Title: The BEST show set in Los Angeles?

What makes an effective series pilot?
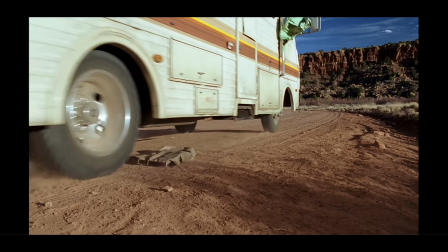(0:02)
A good pilot introduces the show, characters, and tone that will come when watching the rest of the season, acting as a blueprint for what's to come.
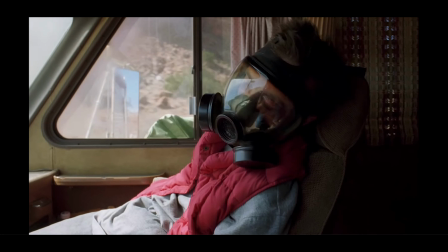(0:10)
It's the first opportunity that the writers and directors have to hook an audience and make them want to continue watching.
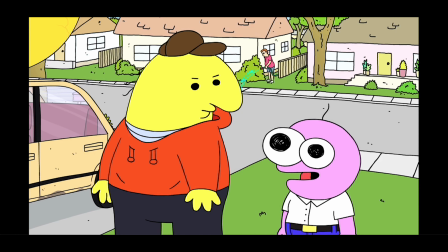(0:16)
Shows like Breaking Bad, Community, and Smiling Friends all have very effective pilots.
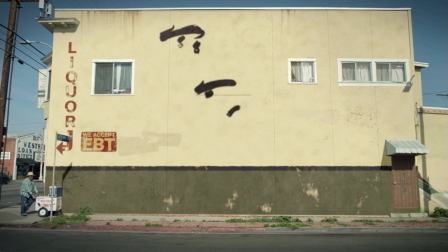(0:21)
But the one I want to discuss is... Utilizing
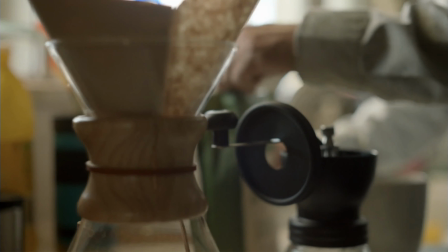(0:30)
a successful combination of camera work, editing, music, and direction from LA native Chris Estrada helped this fool stand out amongst its peers.
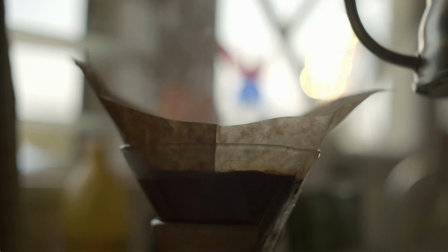(0:38)
What I want to discuss today is the focus on Julio and how his interactions inform the audience on the world and the characters within.
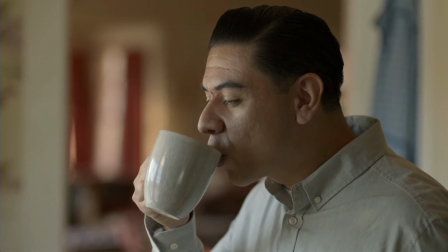(0:44)
Since this video is a recommendation, I'm going to break down the effectiveness of Julio's characterization within the first six minutes of the show.
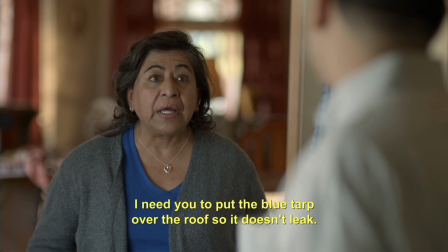(0:51)
I feel it best highlights the strength of the pilot and I hope it inspires you to watch it for yourself.
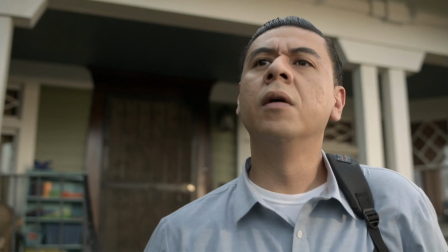(0:56)
The first real interaction Julio has is outside his house against tough guys blocking his driveway.
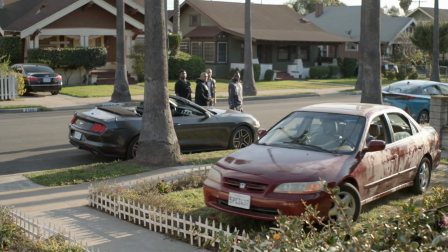(1:01)
He attempts to leave but is too nervous to actually confront them, instead driving across his front yard, making an even bigger mess.
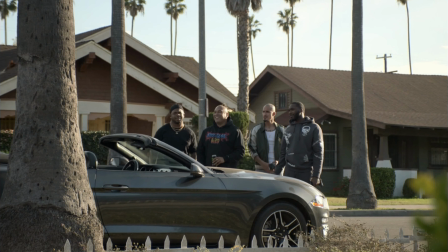(1:07)
A very clear physical manifestation of his insecurity affecting the real world.
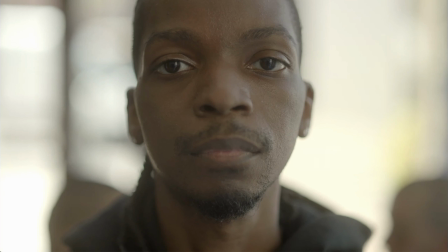(1:12)
It's then followed by him attempting to convince a gang member to join the rehabilitation program, Hugs Not Thugs.
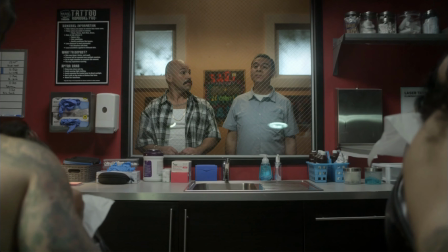(1:18)
He sounds put together, professional, and confident. Even when the gang member is clearly skeptical about joining, Julio doesn't let that deter him at all.
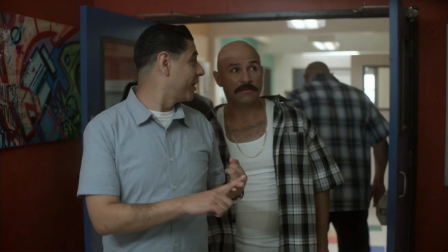(1:27)
Here we see that there are contrasting sides to Julio.
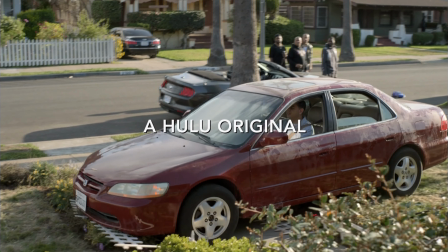(1:30)
One literally drives across his front lawn rather than engage in confrontation, while the other is a leader for a program helping to turn people's lives around.
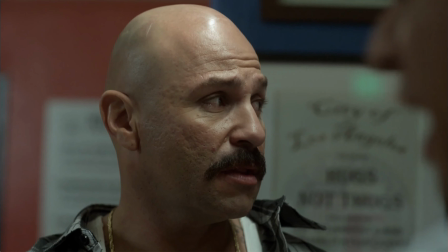(1:38)
I also want to draw attention to the song that's playing in the background during his sales pitch, Brendan Woods' You Got Your Fools Mixed Up.
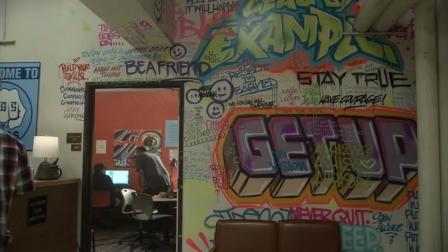(1:45)
A very clever choice as the lyrics parallel the characterization of Julio in this episode and in the series.
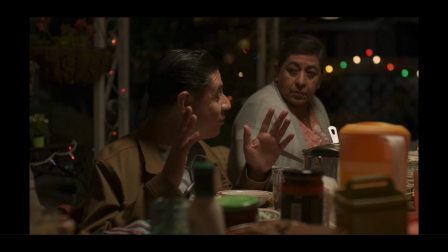(1:51)
The song references a man who wants to distinguish himself from his past behavior.
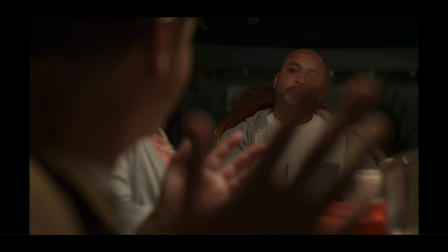(1:55)
He wants to be seen as an individual, capable of moving on from past relationships by forming new, quote, better ones.
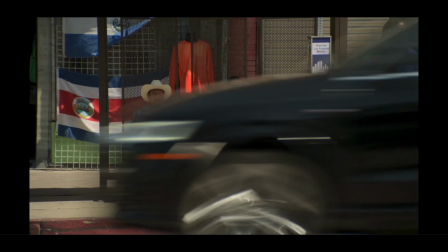(2:01)
It reinforces the duality within Julio that we see in the series. He's not the fool you saw driving across his front lawn.
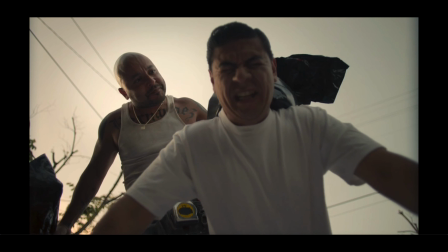(2:08)
He's not codependent with his ex-girlfriend. He's not the little kid that his cousin keeps treating him as. Or, as Brendan Wood would put it,
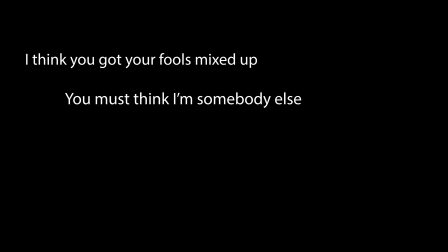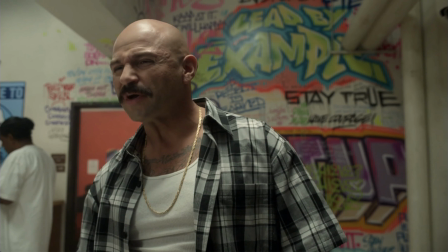(2:33)
But the real strength of Julio comes in the way he uses language. He tells a story to prove his street cred, highlighting a violent experience that has continued to stay with him.
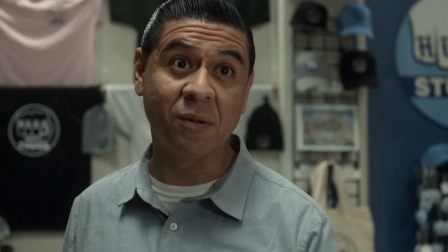(2:42)
The gangster, and most likely a good amount of the audience, believe that the story is embarrassing because of Julio's lack of masculinity.
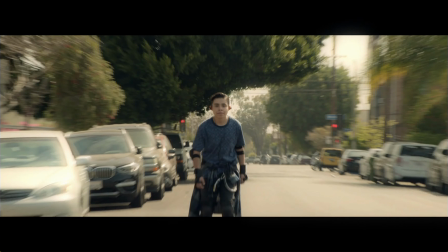(2:49)
He's rollerblading down the street, covered in pads, wearing a goofy outfit, and when the shots start firing, he awkwardly stumbles behind a car.
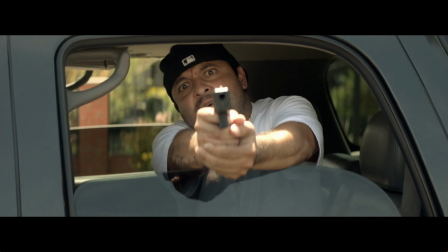(2:55)
The shooter is revealed to be his cousin, who, in the flashback, fits the typical masculine gangster.
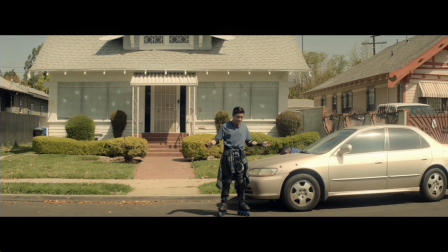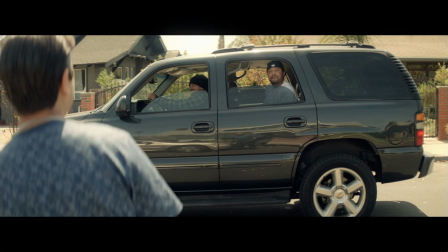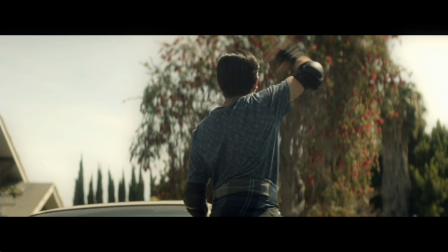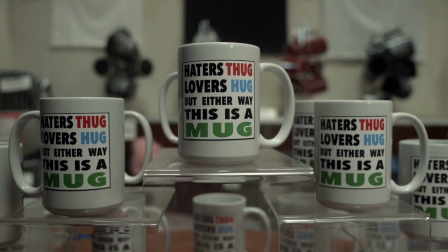(3:20)
At this point, the writers seem to be presenting what seems to be another joke to showcase Julio's awkward nature.
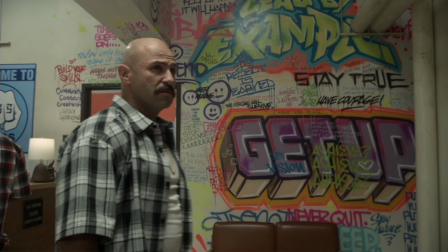(3:25)
But not only was this choice intentional, but a very clever setup. With all this in mind, let's see how Julio responds to being called out.
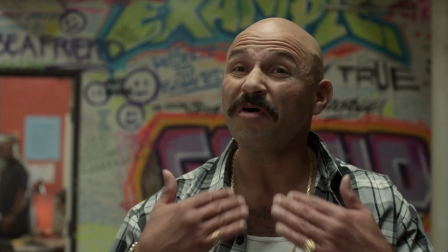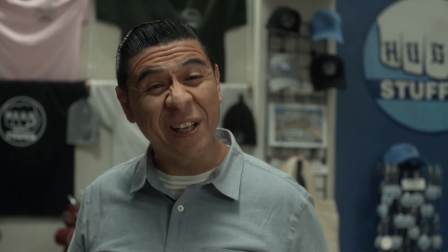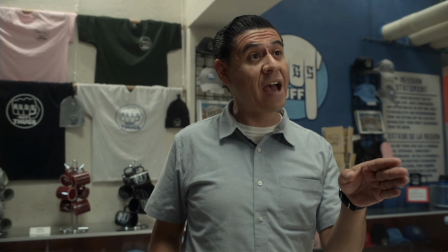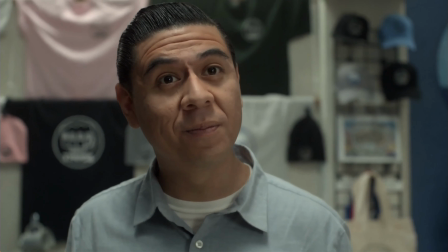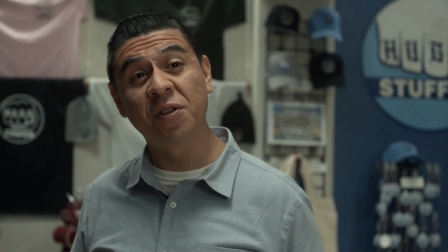(3:55)
This is such a genuinely clever subversion of what I felt was going to be the focus.
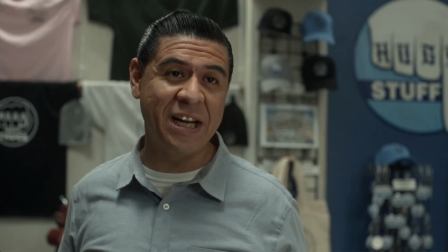(3:59)
I remember being so impressed, not just with Julio's observation, but in his presentation and his execution.
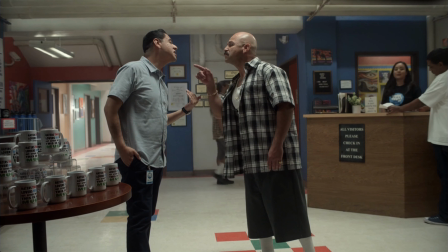(4:05)
He's not oblivious to how the story makes him look. He embraces it.